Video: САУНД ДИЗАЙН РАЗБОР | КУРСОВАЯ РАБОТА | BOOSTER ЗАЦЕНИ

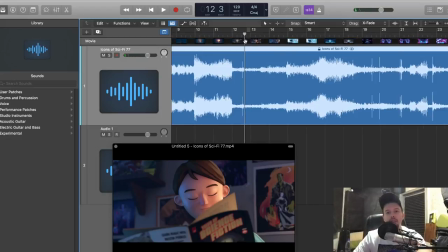349s
я даже больше скажу этот синт продолжает дальше нас атаковать нашу психику да
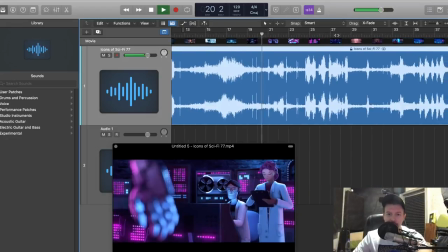357s
то есть он на протяжении всего они дальше у нас синтс меняется на
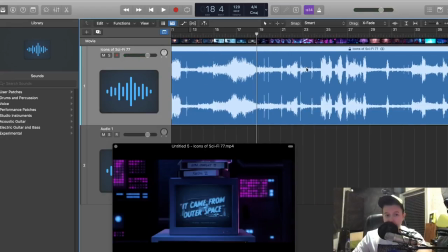364s
колбаску из сайфа щеной бэкграунный опять
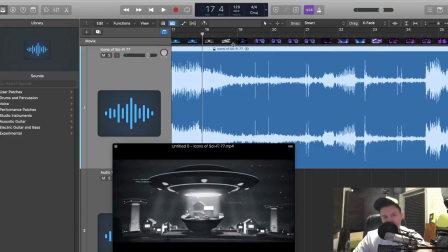370s
же нельзя погружать максимально если мы хотим выделить как-то сайфа щену да то есть но подчеркнуть это можно сделать вот здесь да
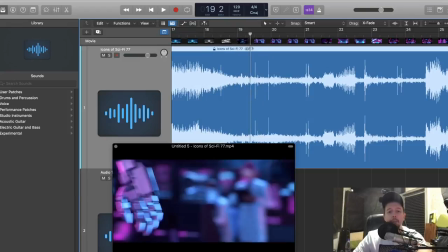378s
то есть на первом крупном плане потом Опять же, сделать, прорисовать грамотную автоматизацию.
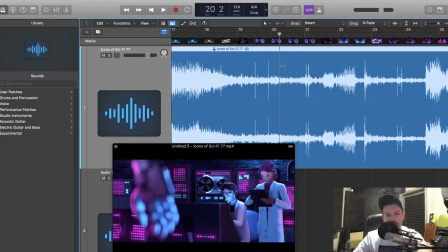384s
Либо на старте уже погружать. Это не нужная информация. Вот эти огоньки, то, что мы хотим подчеркнуть пилюками.
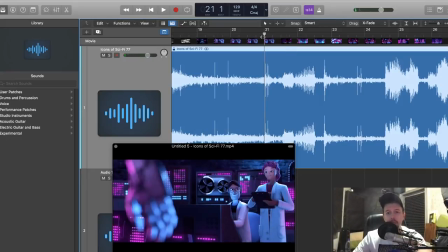392s
Во-первых, это уже заезжено тысячу миллион раз. Это раз. Плюс у нас здесь движуха, да, крутая.
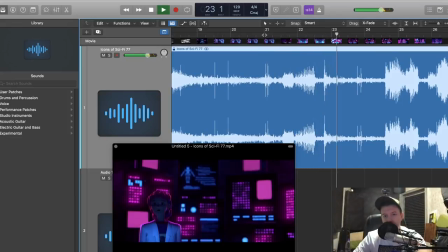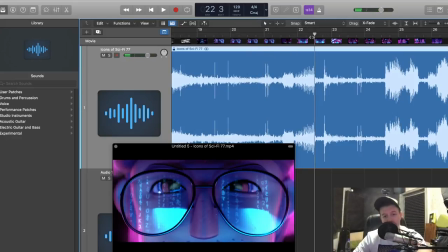409s
А вот эти сайфайные пилюки, они тянут, опять же, на себя всё внимание. и у нас теряется вся движуха,
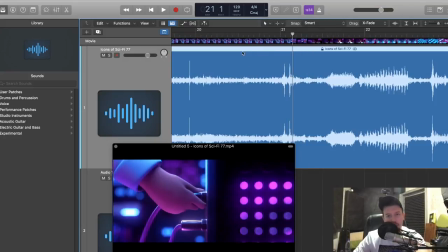417s
то есть у нас нету акцентов, хотя бы автоматизации можно прорисовать, ну, на крупных, да, планах каких-то, ну, зачем нам эти пилюки, то есть они должны быть периферийным слухом восприниматься,
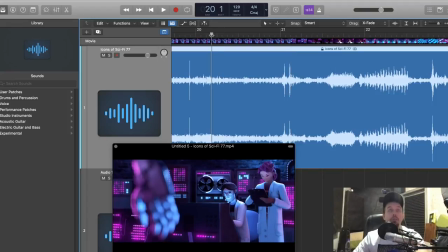429s
это то же самое, как кондиционер, представляете, у нас в комнате кондиционер вот так вот бубнил, да, там, жужжал, Но это невозможно, да, вроде как выполняет свою функцию, но житья никакого не будет.
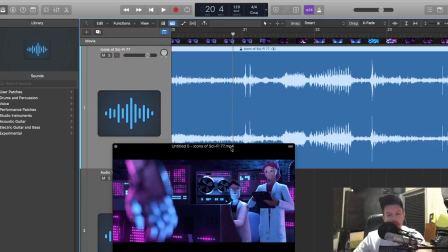445s
То же самое и тут, то есть я представляю, что бы с ними было, если бы вот эти пилюки были на протяжении всей их работы, да.
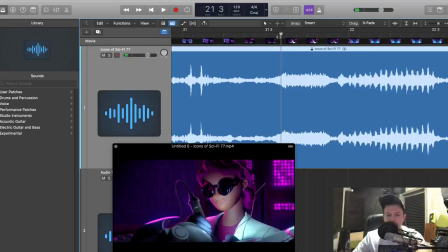456s
Ну, если разбирать там по звукам, да, то есть непонятно, здесь должна быть искра, здесь пневматики, звук.
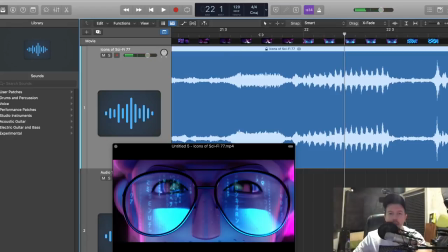464s
Вуши, транзишены, да, переходы вот эти, они никак не читаются тоже. Тут должна подчеркнута динамика быть, тут должна подчеркнута быть смена планов.
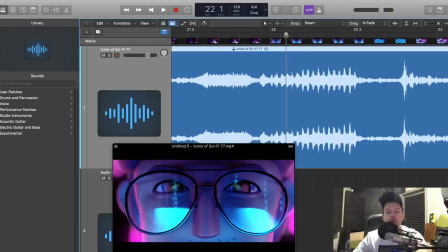475s
То есть у нас здесь есть акценты какие-то на том, что сейчас будет открытие века, скажем так.
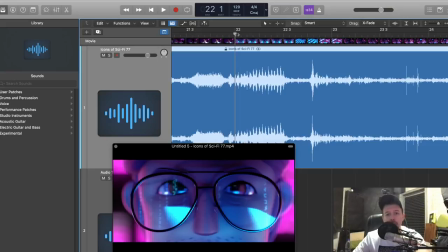483s
Допустим, вот этот крупный план. Опять же, не нужны здесь эти пилюки. Тут должно быть либо какие-то брасы подчеркнуты, то есть эмоции подчеркнуты. Они должны быть на бэке где-то там, может быть, какой-нибудь новый пилюк мягенький, аккуратненький появился, да.
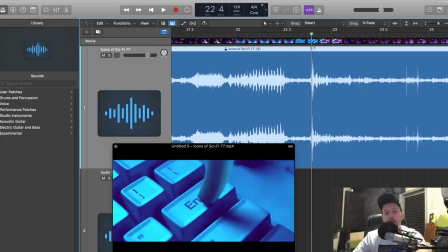504s
Потом, опять же, кнопка запуска и, как эпогеи всего вот этого происходящего, никак, опять же, не подчеркнута. Обычная кнопочка, обычный какой-то вуш.
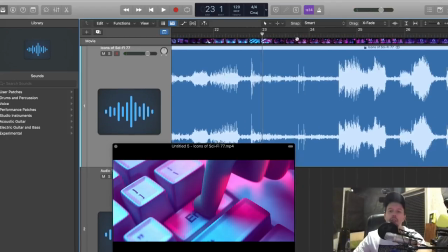517s
Здесь же должен быть супер какой-то запуск, да, процесс создания.
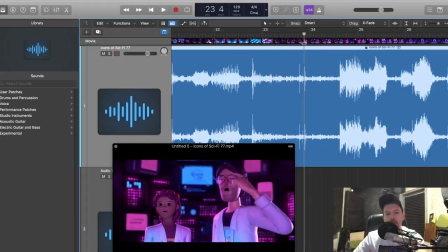523s
И тут мы наблюдаем это по эмоциям, по происходящему Здесь по волне даже не слушав, я уже могу понять, что никакого здесь нарастания Никакого здесь подчеркивания того, что сейчас случится открытие века Нету никак вообще
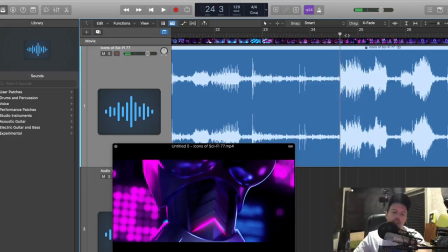542s
Ну то есть резко мы погружаем опять же в те звуки, которые не должны звучать громко, да А которые должны звучать громко почему-то
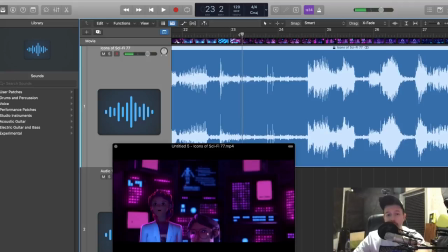552s
ну то есть здесь соответственно да у нас во-первых должен быть какой-то импакт
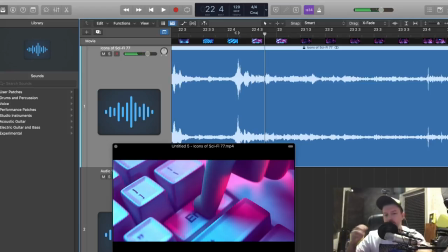558s
лютый запуск то есть у меня был какой-то паба подобный проект я помню там тоже с кнопочки запускалась но я помню там наверху такой мощи то есть там было импакт и какой-то engine запуск
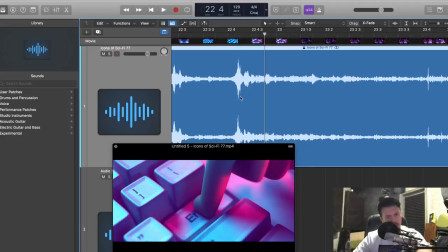571s
то есть капец и клиенту понравилось я уже потом слушал на следующий день думала нифига я тут навертел но Но,
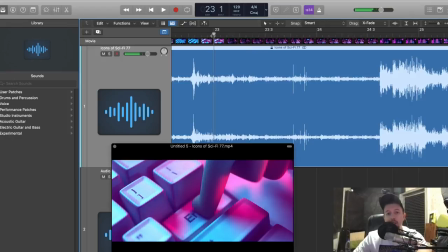578s
тем не менее, вот, опять же, должна быть движуха, ограничиваться увиденным,
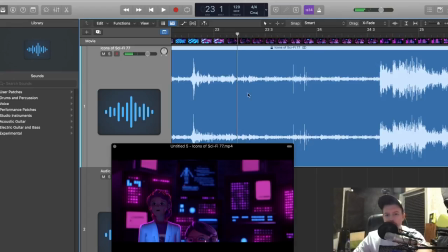584s
это одна из главных ошибок вообще любого специалиста, скажем так, да,
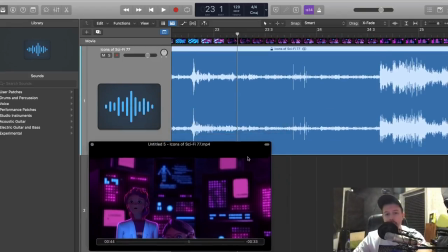591s
особенно связанного с креативом, с дизайном, если мы не видим и не можем помещать за кадр,
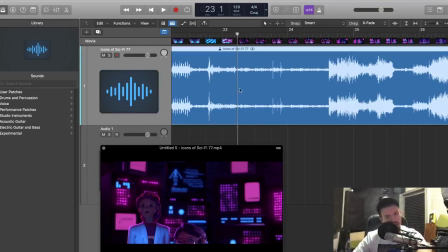597s
да, как-то работать широко над картиной, да, над происходящим, это, ну, это очень нехорошо.
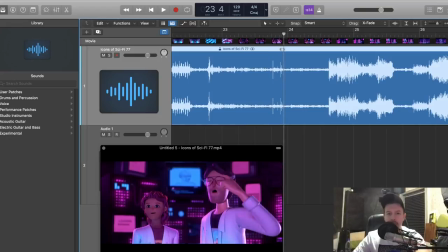606s
У нас плохо работает фантазия, плохо работает анализ, и следовательно, нужно много-много смотреть и слушать, и догонять, скажем так, по звуку, да, по восприятию, а там уже раскачиваться.
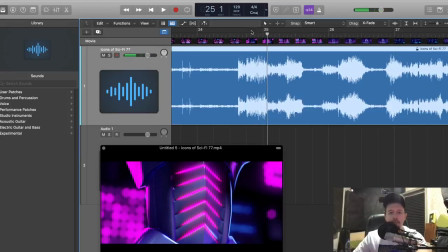628s
Да, что касается вот этой сцены, во-первых,
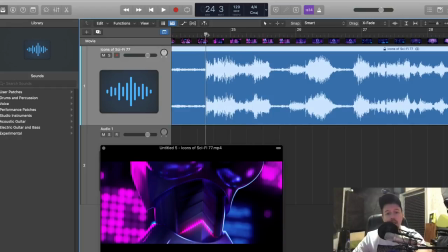633s
то, что должно звучать, опять же, не акцентно, да,
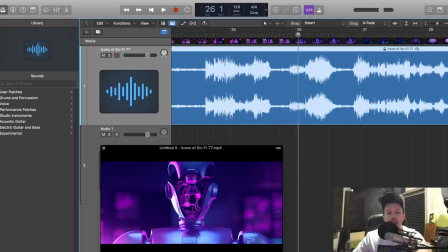638s
да, у нас здесь есть огоньки, у нас есть разряды электричества, но это второстепенные, опять же, звуки.
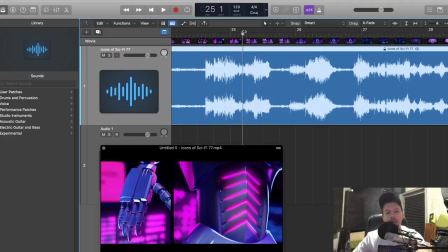645s
У нас главный кто? Робот. И он, конечно же, издает какие-то пневматику, пневматические звуки, трансформация какая-то, да.
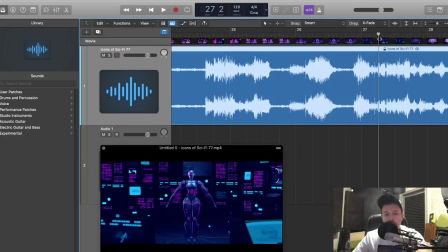653s
Плюс это женского пола робот, и, следовательно, можно, опять же, раскрыть его как персонажа.
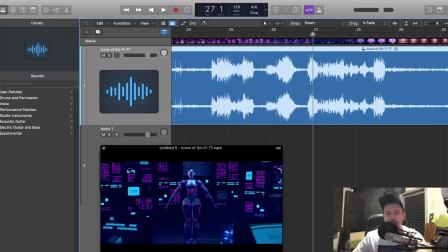661s
Записать свой войск какой-то, да, то есть обработать там маршрумом, каким-нибудь, да, модуляциями обычными, там, рингшифтером, не знаю, там, тремоло, корусом.
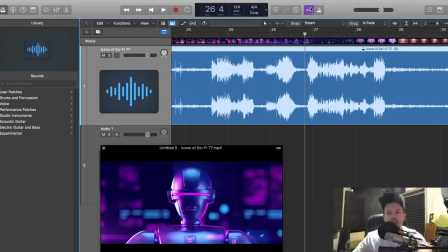671s
То есть уже что-то интересное сделать, да.
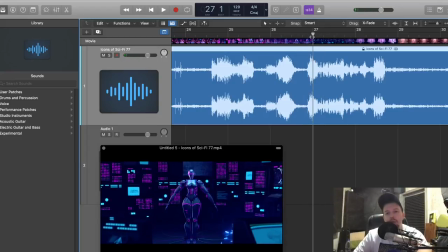675s
Фразу какую-то сказать неразборчивую на английском. Все, уже будет интересное погружение, характер какой-то.
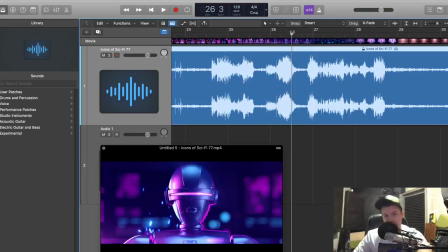682s
То есть, там, может быть, I'm robot for love, там, не знаю, я... Ну, то есть, как-то хоть, да, то есть, делать, ну, комично, интересно. Эти раскаты, да, то есть, везде вот эта разница по громкости.
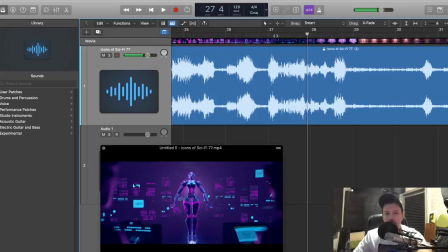702s
Все в одну кашу. Никакого там подъема Никакого Ну
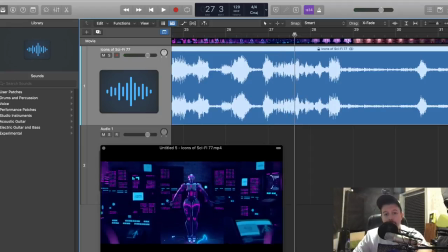710s
то есть Опять же Плавного нарастания Загорается То есть что-то
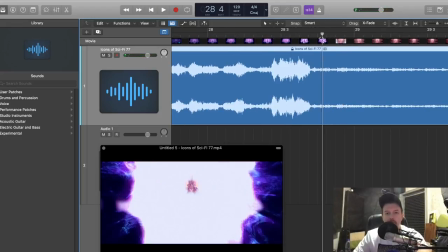720s
Один раскат Никак синхрон не проработан Здесь вспышка Переход в бумагу с искрами Партиклы
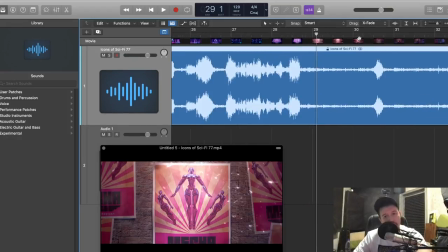729s
бумажка должна быть Что-то должно быть интересное Плавно переходящее опять же, в крутой эмбиенс сайфайного города.
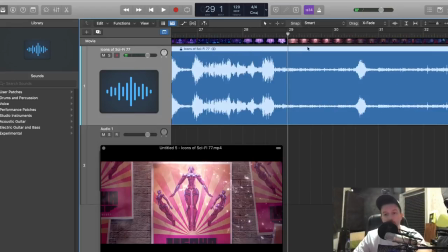738s
А мы погружаем в пустоту, а мы погружаем в ту самую замечательную мелодию, которая звучит на протяжении всего видео. Это, конечно, халтурный подход. Тут скрывать и как-то хвалить не стоит.
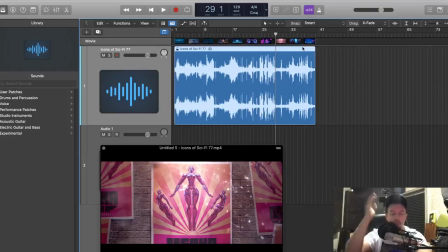753s
Почему? Потому что нельзя класть просто... Нет, это можно делать, но нельзя, скажем так, просто положить и забыть, да, вот какую-то мелодику синтовую работать, да, это плохо только хотя бы по одной причине, что